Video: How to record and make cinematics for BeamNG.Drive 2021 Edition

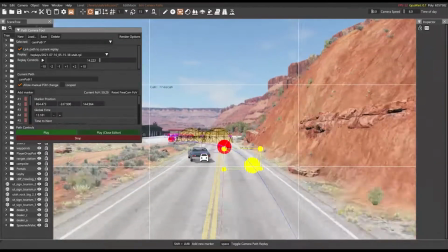12:28 And even stuff like slight rotations, like, it doesn't even matter in the end, because it all looks good. And sometimes you'll get that it'll go up or it'll go down or something, and you just want to overcorrect that by putting it back in the original direction.
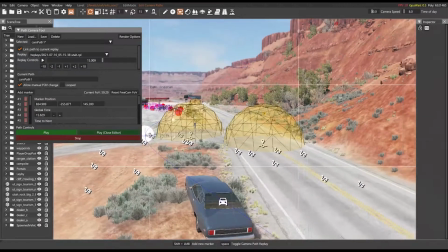12:44 And a lot of the time I try to avoid snappy movements of the camera, because it can look very awkward and very
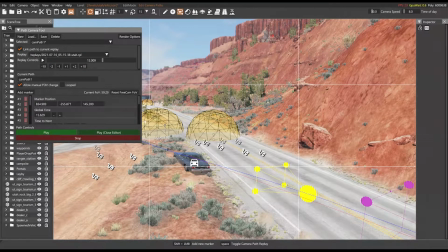12:53 weird when not in the game. So when you or when you're watching the replay back, so like in that first part when it snapped to the second camera instantly, you don't want that, because when you're actually watching the original replay back after you record it,
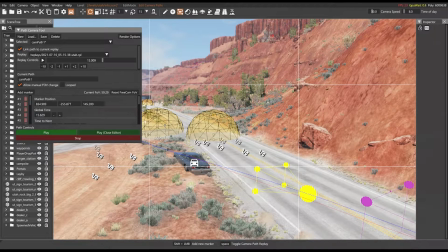13:09 it just looks weird, you know. 100% looks weird.
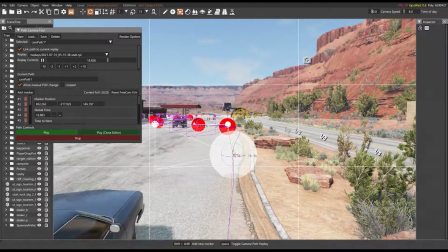13:17 And I normally try to avoid fast movement too, but a lot of the time when you're filming a high-speed chase, you can't really help it.
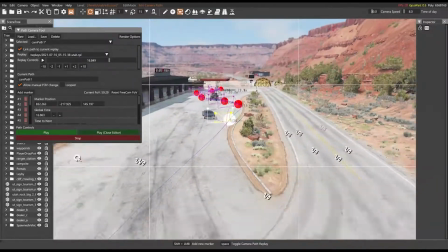13:23 And I mean, it looks really bad, but I mean,
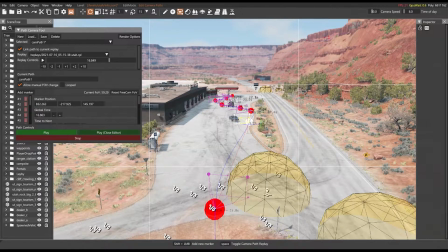13:26 it's not that bad when you're actually watching the replay back, unless it's like within, you know, like the span of 2 seconds, you have like 8 camera movements to side, to front, to back. You know, it just gets really snappy and weird. So try and like prolong your camera placements.
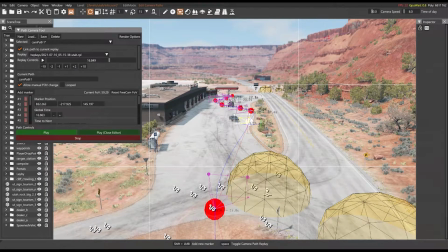13:42 That's what I try to do all the time. If possible, I try to prolong every camera placement, just to, you know, not have as much snappy camera, because snappy camera in the end does not look good, does not look cinematic, and it looks like you don't know what the hell you're doing, okay?
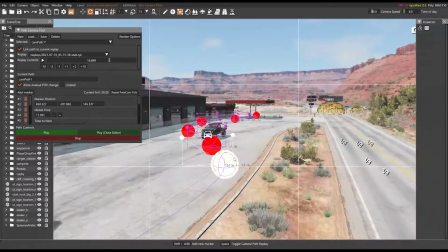14:00 Looks like you just got out of preschool, and it's not good. Okay, I'm just warning you guys.
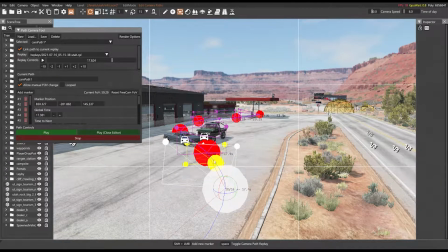14:07 I'm telling you, 100%. And you may make that mistake sometimes, but it's okay.
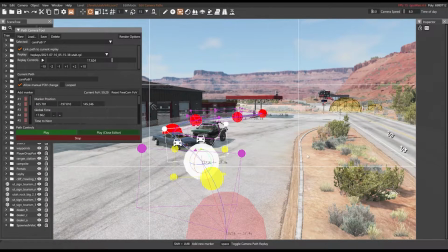14:12 You can normally easily correct it. Or just say, you know what? The next cinematic I make won't have any of that. It'll be better, you know?
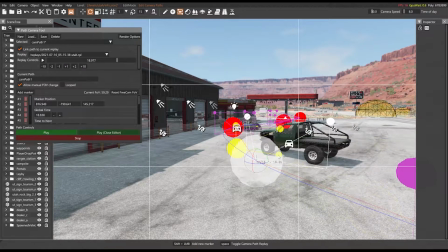14:24 Let's move this. I've never really had a side moving camera like that, and just decided to tilt it kind of that way, kind of awkwardly.
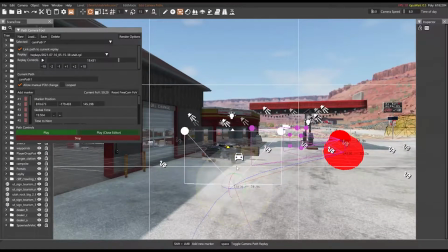14:32 Tilt it a little bit more. Tilt that like that.
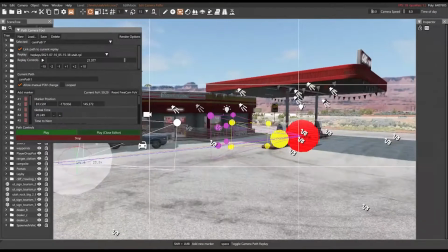14:40 Tilt that like that. And tilt that like that.
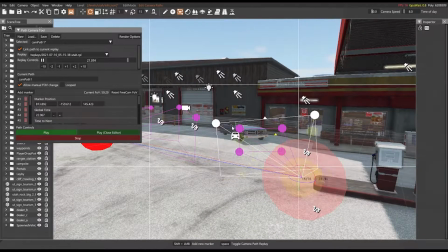14:49 And then that'll kind of go from a,
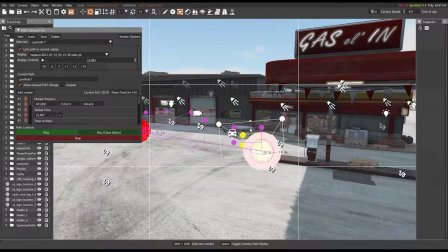14:53 yeah, kind of a, you can see there, kind of went from a sideways look to straight on zoom. And then what you want to do when you want to play it back is you can close your editor. Just click play and close editor, and then you can watch it back.
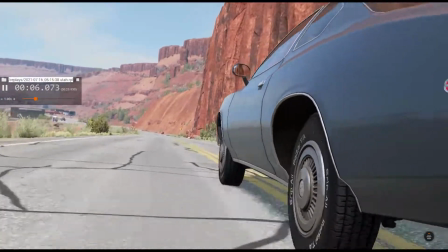15:07 Obviously, you can turn UI off if you really wanted to, but I'm not going to, because I'm not going to record this and post it in a video. I'm only just showing you guys.
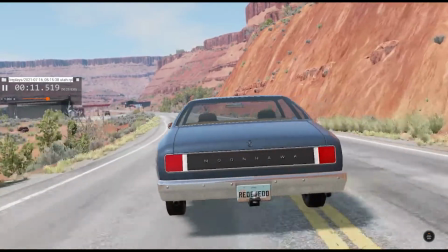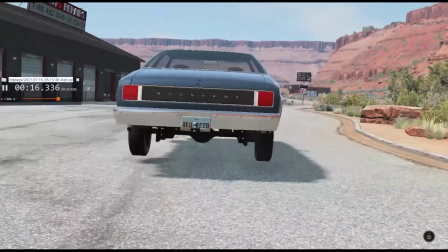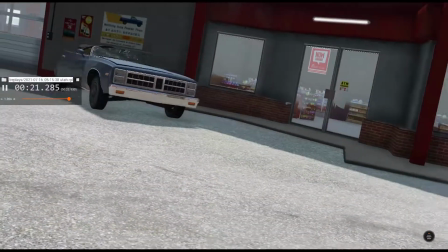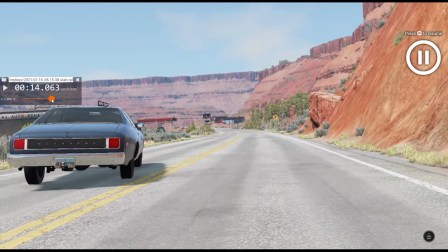15:30 So with that being the whole thing, you could kind of see right here when I was talking about try not to make the cameras too snappy and side to side like that, because they kind of look weird.
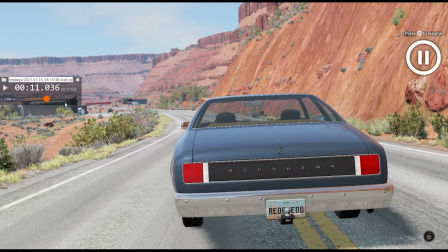15:38 This is a perfect example of it.
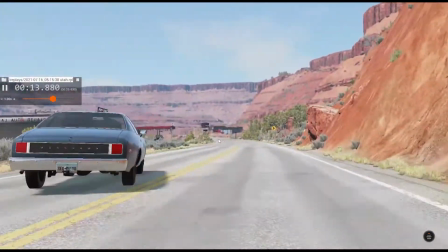15:40 Even though it looks good in the actual editor when you're moving the camera from side to side, it just gets really snappy and really awkward looking.
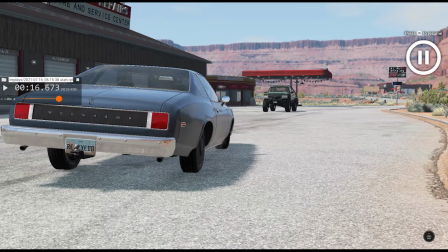15:49 And just like in a situation like that, I would try to keep it on one side, or just following straight behind the car. I would try to do that. And not make it look so snappy, because you know,
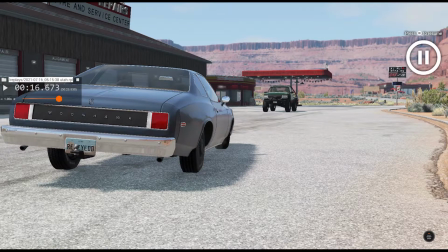16:05 when you're actually editing it in F11, it doesn't look that bad, but when you get into the actual cinematic, it looks pretty bad. So if something like that happens, obviously I'd go back and attempt to edit it so it doesn't do that.
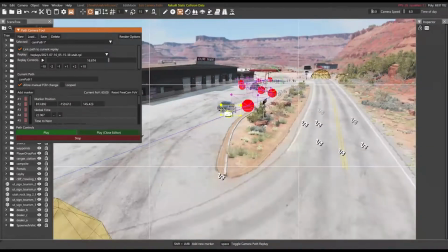16:18 An easy way you can do that is go back to these parts, right?
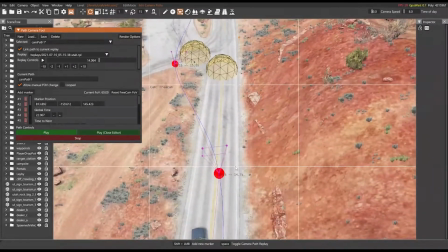16:24 Go back to these parts, and you kind of notice where it kind of goes from woo woo.
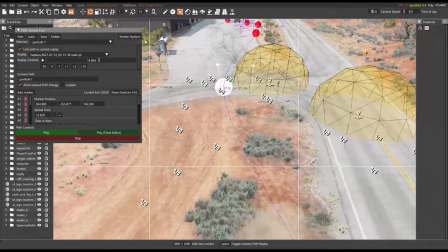16:29 You can try to you can do this.